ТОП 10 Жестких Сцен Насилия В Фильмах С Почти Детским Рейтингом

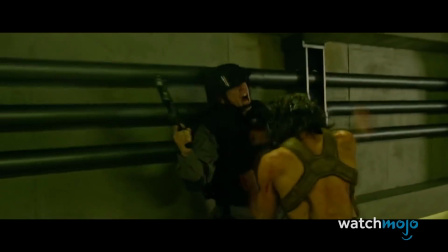510s
Росомаха прошел через ад, и у него мало сочувствия к похитителям.
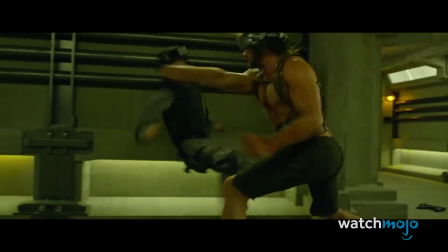514s
Когда он сбегает из тюрьмы Страйкера, то он буквально прорубает себе путь через солдат.
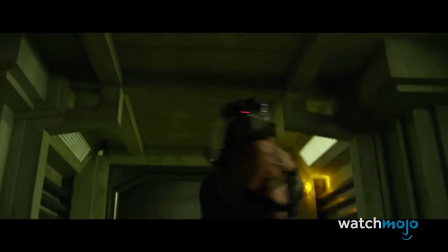519s
Эта сцена слишком жестока для рейтинга PG-13, но в самый раз для нашего любимого Логана.
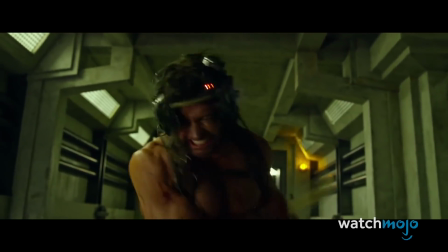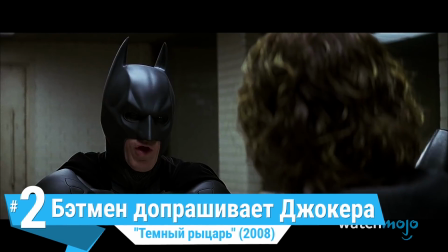535s
Номер 2. Бэтмен допрашивает Джокера. Темный рыцарь.
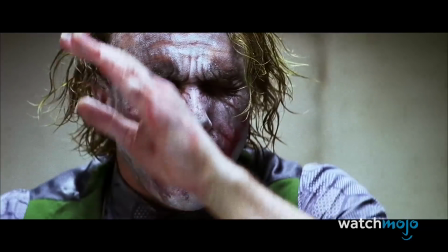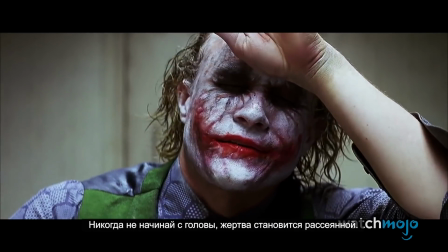544s Never start with the head. The victim gets all fuzzy. He can't feel the neck.
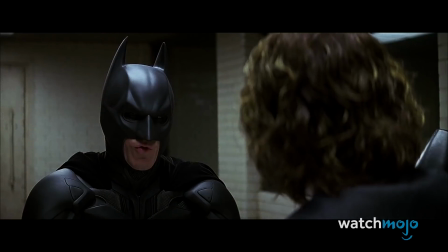549s
В «Темном рыцаре» на допросе Джокер рассказывает, что похитил бывшую возлюбленную Бэтмена Рэйчел и окружного прокурора Харви Дента.
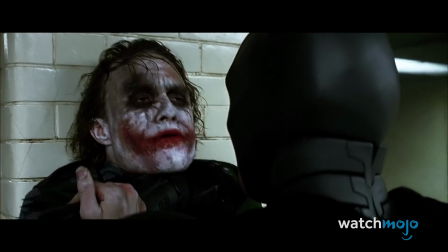558s
Бэтмен в ярости теряет контроль над собой и начинает его
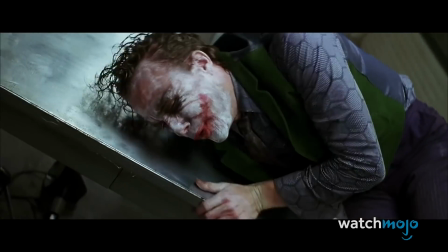564s
бить. В отличие от большинства карикатурных сцен насилия в супергеройских фильмах, тут Бэтмен избивает Джокера до полусмерти.
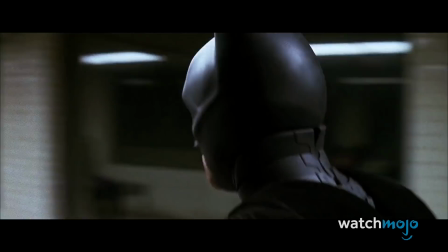572s
А Джокер еще и наслаждается этим. Безудержно угорает, ведь знает, что сломил рыцаря в маске.
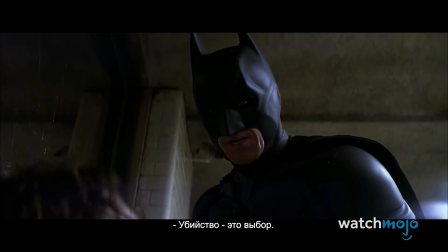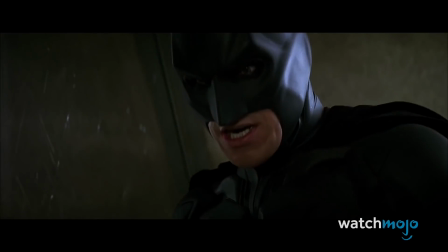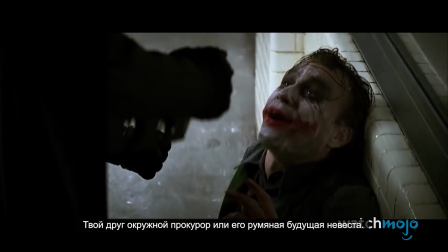588s Where are they?
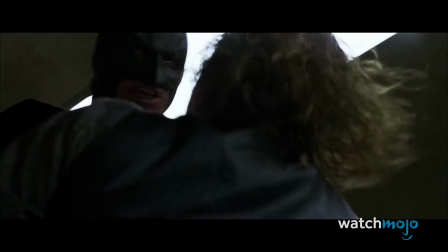594s
Зрители уже кучу раз видели, как Бэтмен сражался с десятками плохих парней,
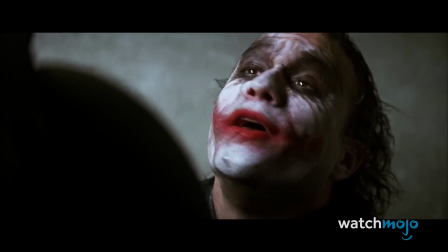598s
но тут отчаяние Бэтмена вкупе с игрой Хита Леджера сотворили нечто действительно пугающее.
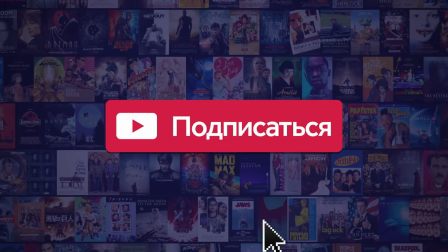605s
А прежде чем мы продолжим, обязательно подпишитесь на наш канал и жмите на колокольчик, чтобы не пропустить новые видео.
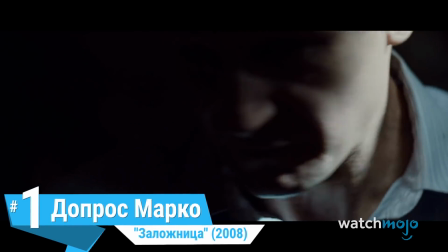612s
Номер один. Допрос Марка. Заложница. Нет, серьезно, эта сцена реально подходит для 13-летних детей?
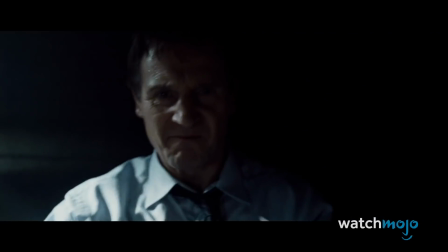620s Wake up! I need you to be focused.
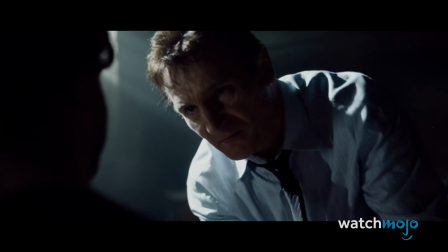626s Are you focused yet?
Отставной агент ЦРУ Брайан Миллс в поисках своей дочери и мучает человека, которого подозревает в ее похищении.
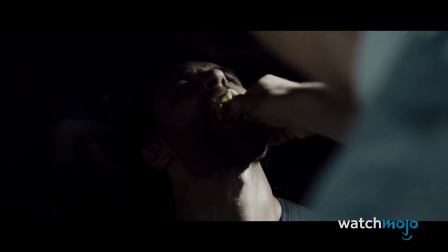635s
Эта сцена жестоко реалистична и продолжается около 3 минут.
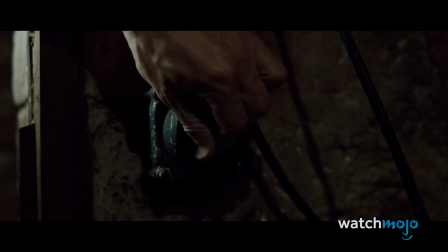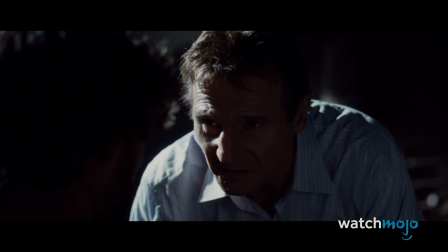645s
Игра Арбена Байрактарая заставляет нас замирать от воплей, когда его бьют током.
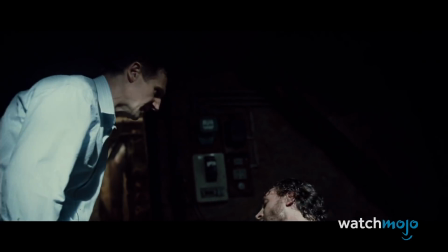656s
Миллс заставляет Марка молить о пощаде, но оставляет электричество включенным и поджаривает Марка.
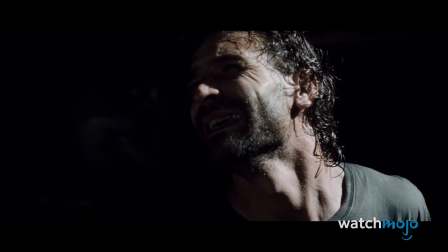662s
Эта сцена еще не скоро выйдет из головы, особенно если вы увидели ее в детстве.
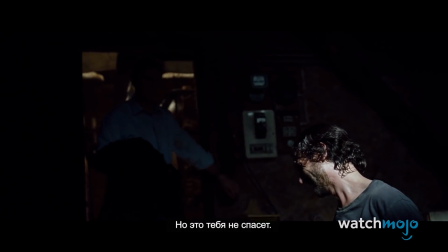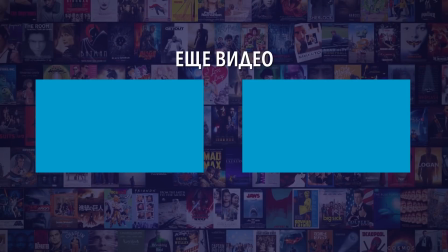676s
А вы согласны с нашей подборкой? Дайте знать в комментариях, загляните к нам в телегу и зацените другие ролики на канале. И не забывайте ставить лайки и подписываться на WatchMojo, чтобы не пропустить свежие видео.
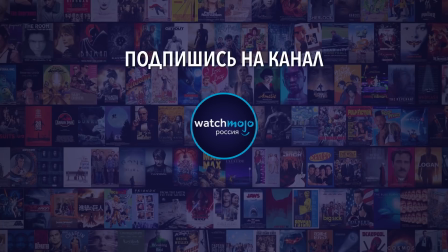689s
Они уже на подходе!